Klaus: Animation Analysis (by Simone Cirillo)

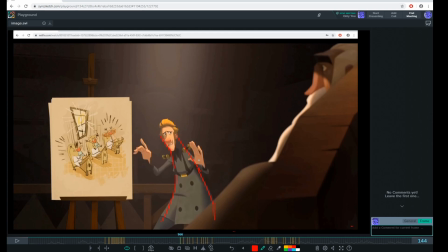Okay, from this pose to this one. Okay. And again, now you will see the body going up, okay, in reverse, is reversing the spine, and the arms are still dragging behind compared to the, to the previous pose.
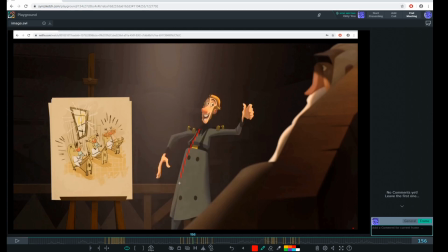And again, you have this big stretch here, okay. And you see, like, the another interesting thing is, as soon as you reach this pose, okay, notice how the leg here, how this leg, it kind of started to move and anticipate the next movement,
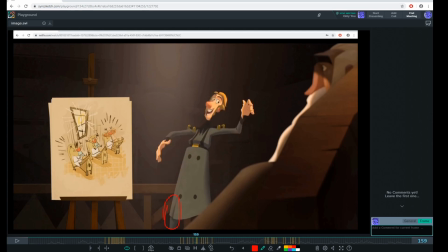okay. So when it's about to come to an end and to stop, you will see this leg, the knee coming forward, okay. And same with the arms. You see this left line of action here, these arms coming forward, okay. Is reaching, almost come to a stop.
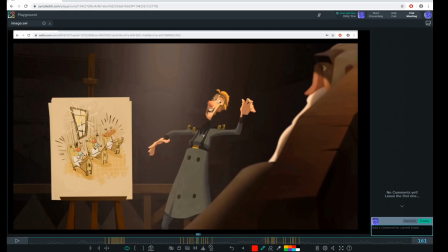He start to open up, and then he started to lead to the next one, okay. I think it's really, again, really, really interesting. And again, see how the squash, again, the line of action, how it's dragging behind.
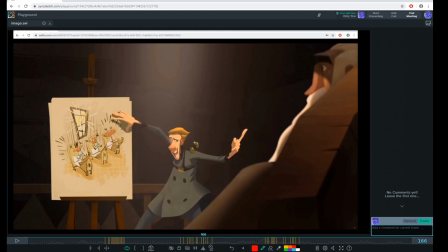And you have this big swing. Again, notice how the head goes into this bigger arc, okay.
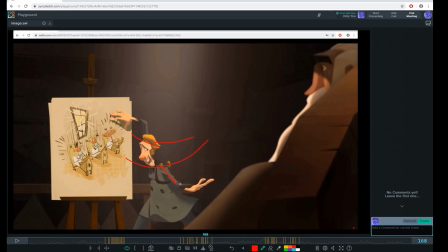It's not random, okay. See, even the arms, everything kind of follow a nice arc, and then it kind of pop into the stretch, okay. It goes really fast here, there is a big swing, and then boom,
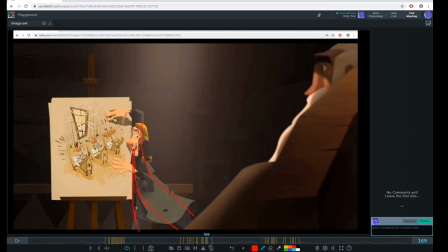everything kind of uh, get attached to the paper here, okay. Another thing is, notice how once the body arrives, okay,
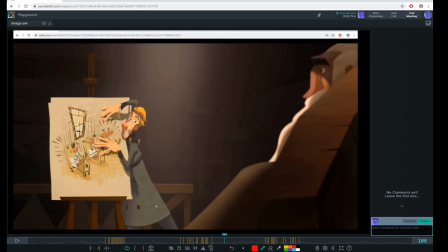everything start to settle in, especially the clothes and everything. It's really, really well done, okay. So this is a great example. uh, I notice even here the eyes before the action, how the eyes are pointing this direction, okay.
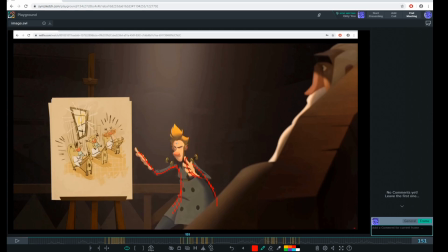And of course, when you do a compression here, when you do the squash and stretch, you tend to always close the mouth, the jaw, and during the stretch you open it, okay, to give a big stretch to the face as well, okay.
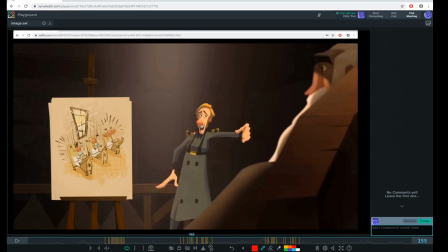Notice even like the neck. Look at the gap between the head and the neck. Oh, here basically you cannot see the neck, and now here you have like this huge gap.
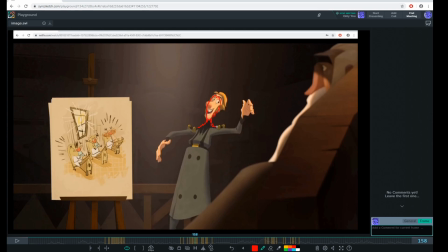Okay, it keeps stretching. Okay, those are all things that make those animations really organic, I would say. And again, you see compression here. You don't see the neck anymore, and then it stretches again here.
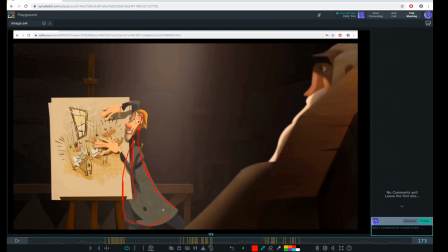there is really a lot of details going in every aspect, I would say, and that's the reason why those those animation, even if they happen really fast in a snappy way, they still read so well because everything is done for a reason.
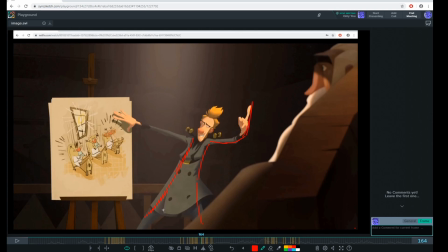They follow the rule, the 12 principles of the animation are applied perfectly, basically, and that's why it's reading so well. And plus, as well, the animation of the cloth guys is done really well.
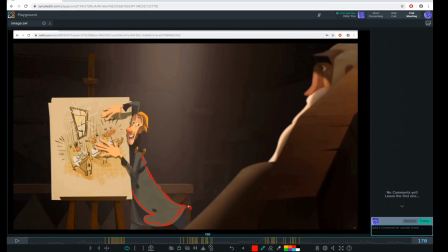Okay, that is like we would deserve another video only to study the cloth animation for this. Let's go to the final one. Those also, it's very interesting to me. Let's take a look one more time.
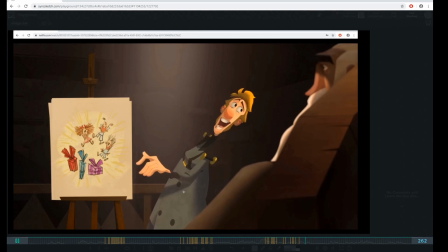Okay, this very fast gesture.
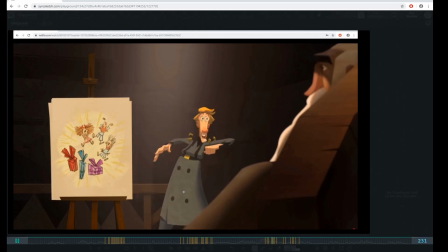Uh, I really love the energy on the elbow. I really like it. Okay, let's take a look. Let's go back again one more time. Let's start with this pose.
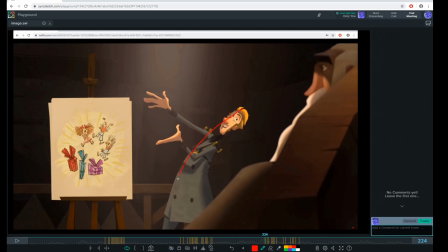Okay, as we talk about very clear and nice pose over here. Okay, so what's happened is that there is a little bit of easy in. Okay, see the body is moving very little, and then boom, it snap almost immediately.
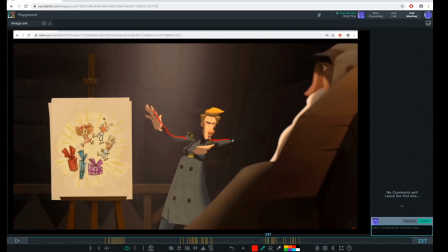It snap into this new position. Okay, into the anticipation really fast in one frame, basically snap into this pose. Okay, you see there is a huge gap, but read so well because is holding.
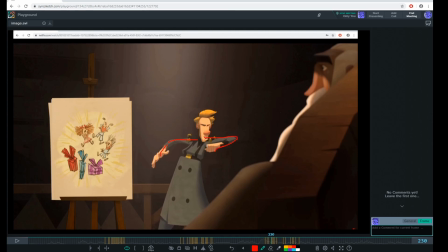Okay, first of all, it's holding this pose for like 6-7 frames, so you have enough time to read it. But also, again, look at the line of action of the hands. Okay,
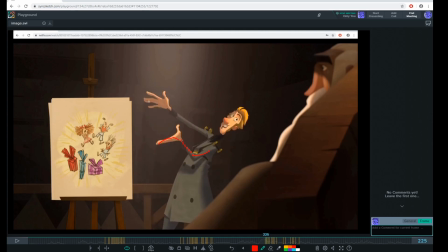boom. Look at the other one. Look at this. Okay, okay. So everything reads so well,
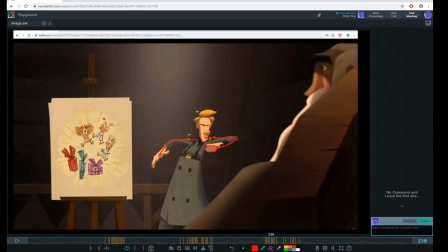and even when he gets into this anticipation, look how the face during this, you see there is a small easing out here, but look what a big change we have in the face. The face is anticipating the rest of the movement. Okay, and look how in for the gesture again, how we are going
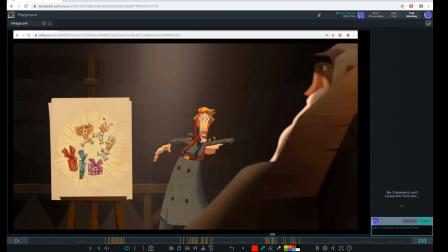from this compressed pose again. Look at the head when there is no neck to this one. Look at the energy. Boom. You see what a big gap in the head there is, and of course you have a big stretch here.
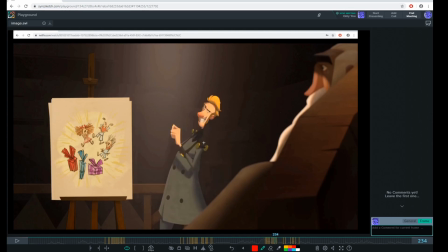Look at the contrast. Okay, and then you snap into this clean and nice silhouette. Okay, and then you have of course the settling in of the animation. Okay, once you snap into this pose, it's gonna read it for a little bit, and again you see now the lip sync here.
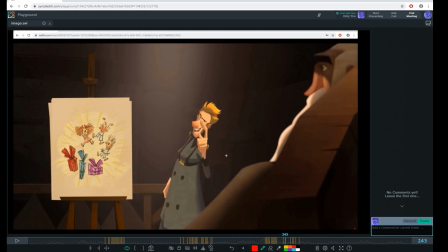And this is for example another interesting action where in this case for the next one we are having this nice pose here,
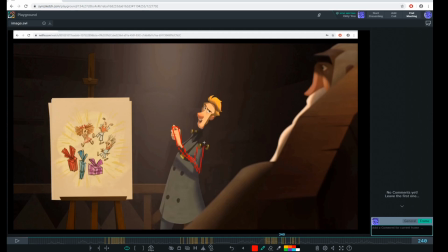but instead of leading with the hip or the head as usual, in this case is leading with the arm. Okay, you see there is the rest of the body is not moving much, but now we're having like a big movement with the arms actually.
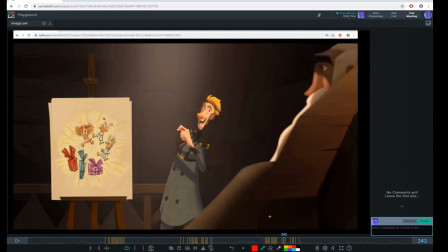Okay, see, so the arms is leading, the body started to go down. Okay,
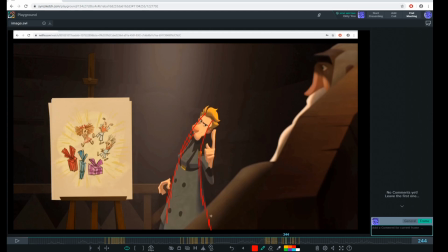continue the compression. Okay, again you see how it is staged very nicely. The hand, hold it, see they kind of hold it for a little bit, and now the hand is reversing,
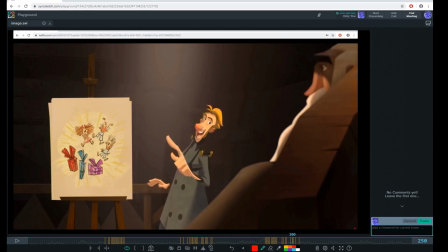and boom, snap into the next action. In fact, if you look, the body this time is not moving as much. Is the head, is the hand and the arms that they are doing the big gesture in this case. Okay. Of course, you still want to have a little bit of movement in the body, or else it will look weird and fake.
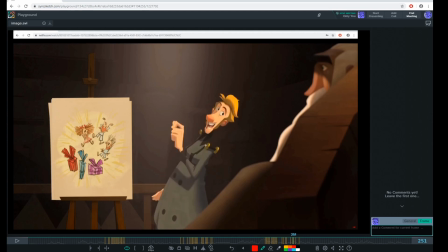But you see, like how the hand is anticipating the gesture, and then going up into this pose, and then the body follow up, uh, and then it cannot hold the pose, right? And then it goes to the next one.